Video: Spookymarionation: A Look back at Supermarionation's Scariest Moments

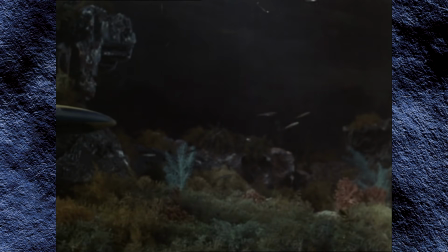20:53 And what makes all this even more unsettling is that many of our regular characters aren't around to reassure us that things will be okay.
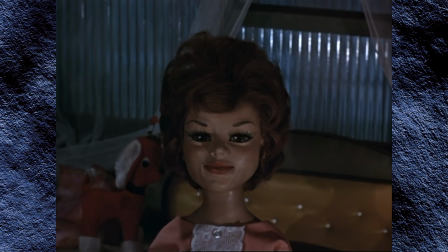21:00 Troy and Phones are away for much of the episode, while Atlanta and Lieutenant Fisher are among the first to fall.
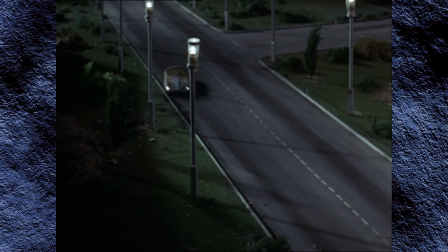21:05 So we're in unfamiliar territory almost from the moment Thompson's attack begins.
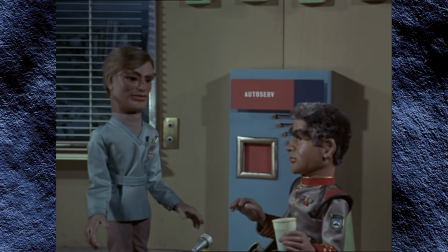21:10 That man Thompson has brought some kind of disease into Marineville and it's getting a foothold.
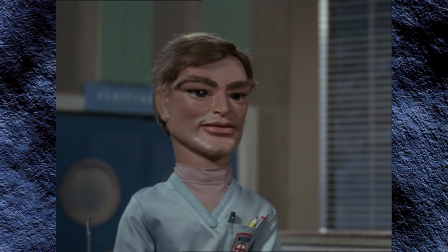21:14 Instead, it's down to Commander Shaw and Dr. Doc to hold the place together until help can arrive,
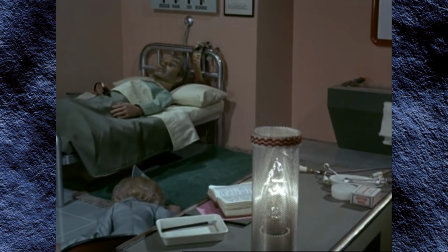21:19 as one by one their friends and colleagues fall victim to an ailment that seems to have no cause and no cure.
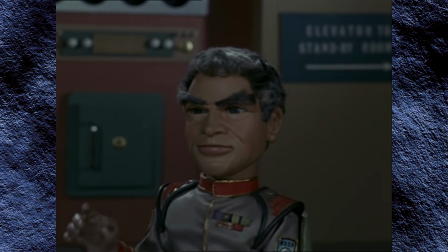21:25 Let me know if there's any change in Atlanta's condition. And take care of her.
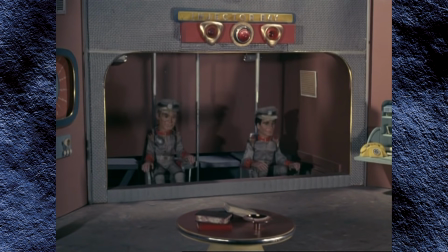21:30 She's all I got.
And by the time Troy and Phones return from their patrol, Marineville appears to be almost dead.
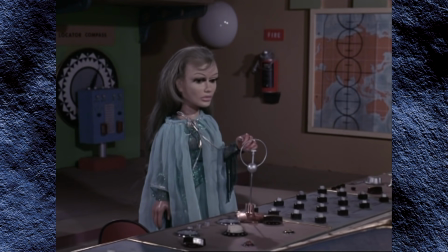21:36 What goes on around here?
As aside from Marina, not a single person remains unaffected by Thompson's device.
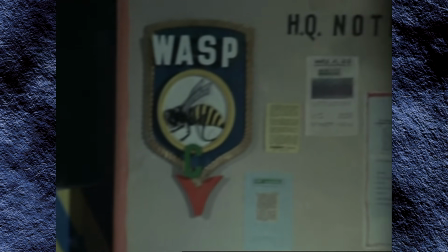21:43 They even got the security checkpoint guards and the tracking station guy. It's literally everybody we know.
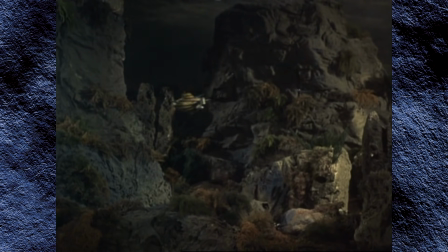21:48 They've all got the same look, like the man we rescued.
Now, unfortunately, I've never found the resolution of this story to be particularly satisfying.
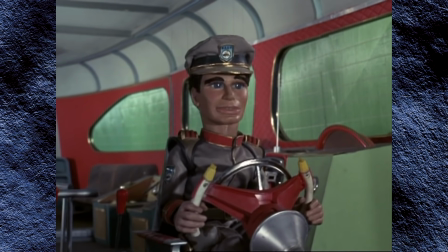21:57 As everything happens so fast, you don't even really get a chance to find out who was behind the attack to paralyze Marineville,
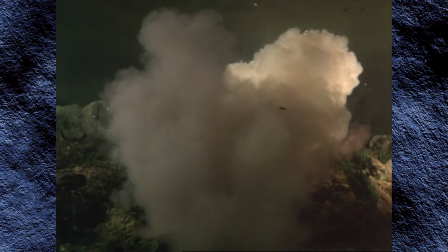22:02 and then you almost get whiplash at the sudden shift in tone from serious atmospheric drama to...
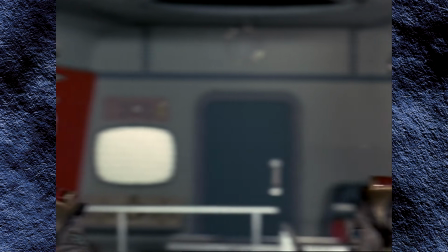22:07 Well, I guess that's ruined their little plan. Yep, another emergency over.
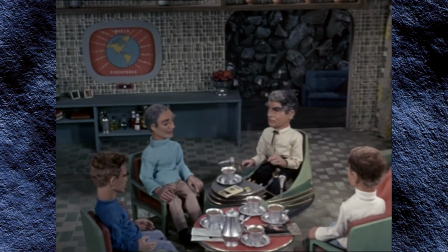22:12 Everything's fine, and let's go home. It's all over now. Luckily, there's no harm done.
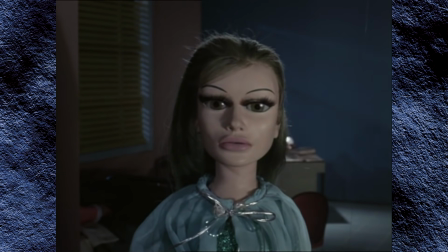22:17 However, a slightly disappointing ending is more than worth it for 20 minutes of a really effective little mystery story.
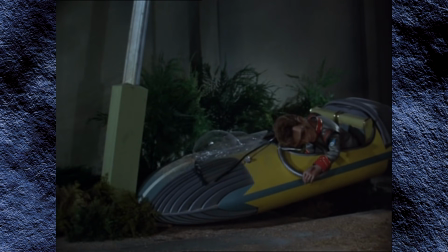22:24 We know everything has to work out okay in the end, but with this episode, you really do feel like it just might not happen this time.
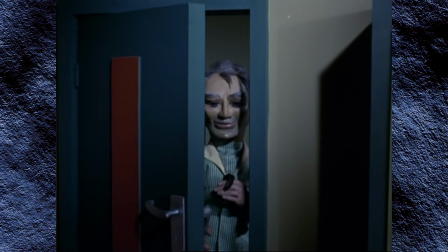22:31 We'll just have to watch our step.
I wouldn't have wanted the show to be like this every single week, but Invisible Enemy showed that Stingray could,
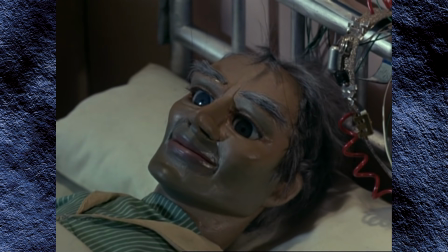22:38 and maybe should, have tried to spook its viewers just a little more often.
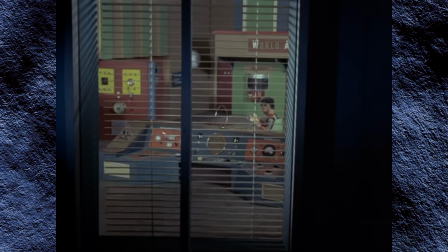22:43 And if somebody could tell me how exactly Thompson manages to get up to the control tower window to paralyze Commander Shaw, I'd really appreciate it.
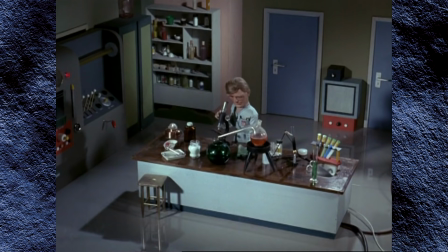22:49 Seriously, it's like an 8-story building with nothing to hold on to. How's he doing that?
I don't get it. I just don't get it.
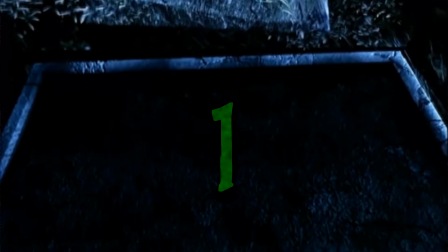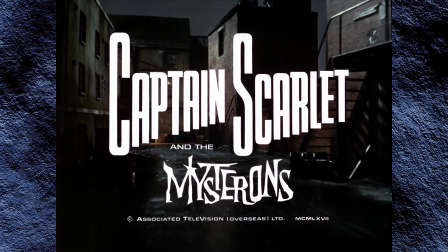23:03 Number one. Captain Scarlet and the Mysterons, attack on Cloud Base.
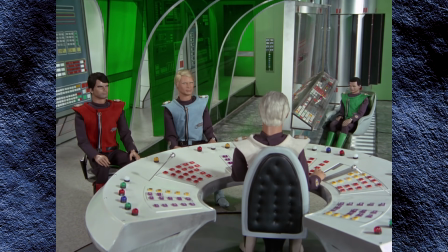23:09 It had to come, Colonel.
The penultimate episode of Captain Scarlet is also one of the show's most polarizing.
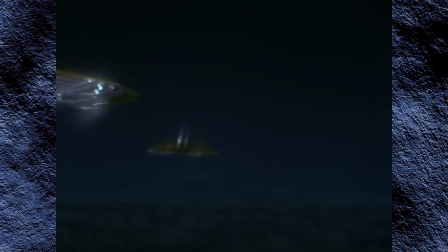23:15 Some people hate this one, some people love it, and I'm firmly in the latter camp.
Thank you.
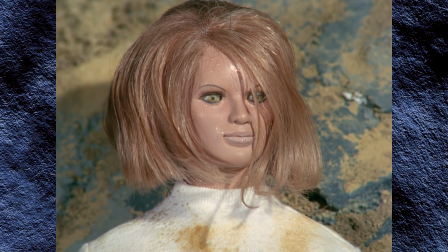23:19 Although I'm not blind to a fairly major flaw, but we'll get to that in a bit.
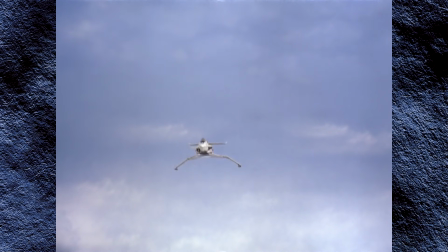23:23 But right from the start, this episode just feels different from the others, partly because it's rather rare to open an episode with a member of Spectrum.
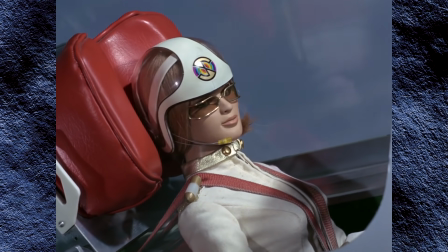23:33 Emergency, I've been hit.
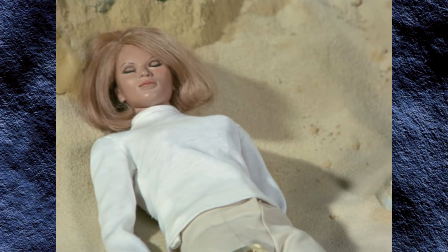23:34 As Symphony Angel crashes in the desert and collapses from the heat, the music and imagery establish a rather doom-laden atmosphere, even for Captain Scarlet.
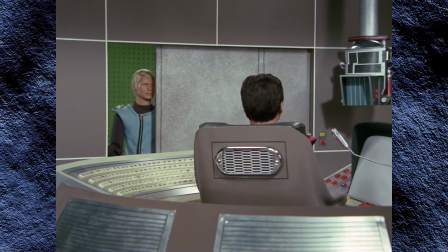23:43 After the Mysterons once again threaten to destroy Cloud Base, the base goes to red alert.
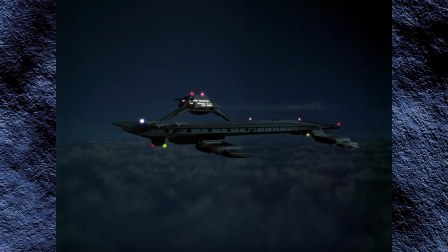23:48 Yet much of the first half of the episode just involves our heroes kind of sitting around waiting for something to happen.
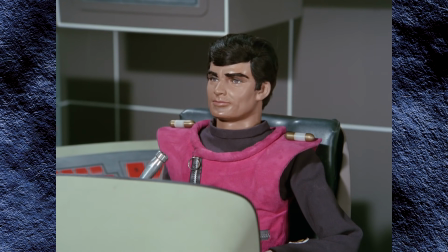23:54 It's a perfect way to instill tension in the viewers, especially as we see characters restless or angry or nervous as they wait for something to happen.
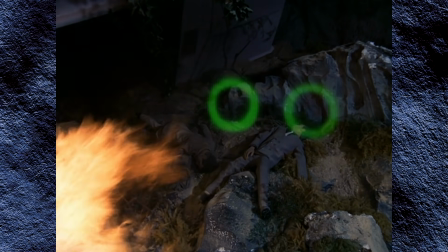24:02 It's going to be a long night.
We're used to seeing what the Mysterons are up to long before Spectrum find out, and yet this week, we're just as much in the dark as them.
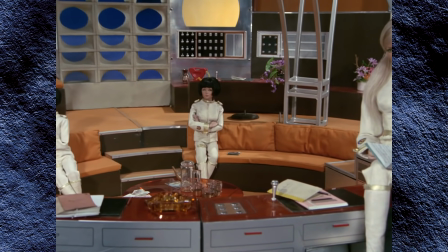24:11 The Mysterons seem to be doing absolutely nothing, and it's just so frustrating.
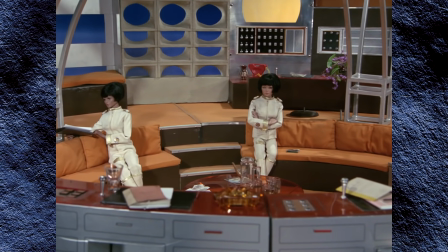24:14 Action stations.
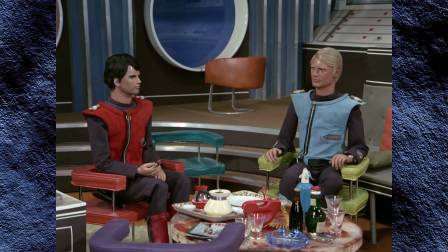24:20 Wonder what it can be.
But then, suddenly, the shocks start to come thick and fast.
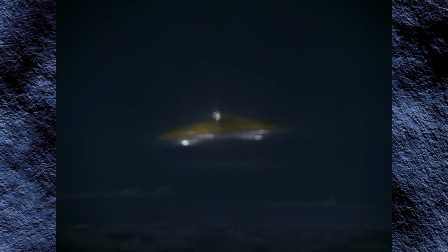24:26 A Mister on spacecraft, something we've never ever seen before, approaches Cloud Base, and Rhapsody Angel is killed while investigating it.
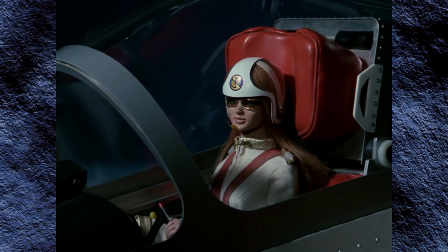24:34 No last-minute escape, no just-in-time rescue, and not even a body.
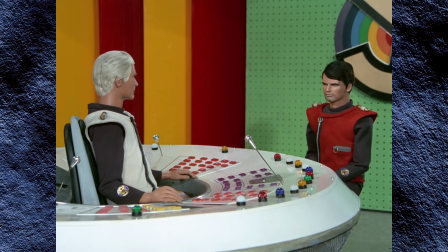24:42 One of our regular characters, who coincidentally was always my favourite of the Angels,
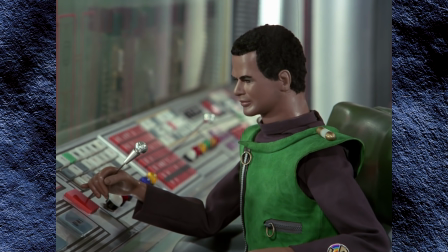24:47 is blown to pieces just as coldly and callously as dozens of guest characters have been before her.
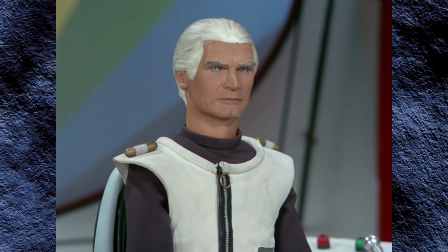24:53 Rhapsody! It's no good, Lieutenant Green. She must have been blown out of the sky.
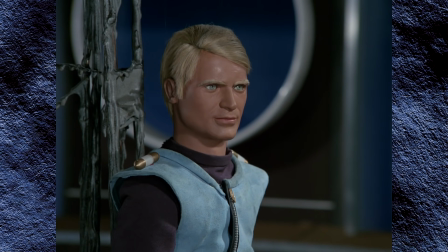25:00 And then it's right back to the waiting again.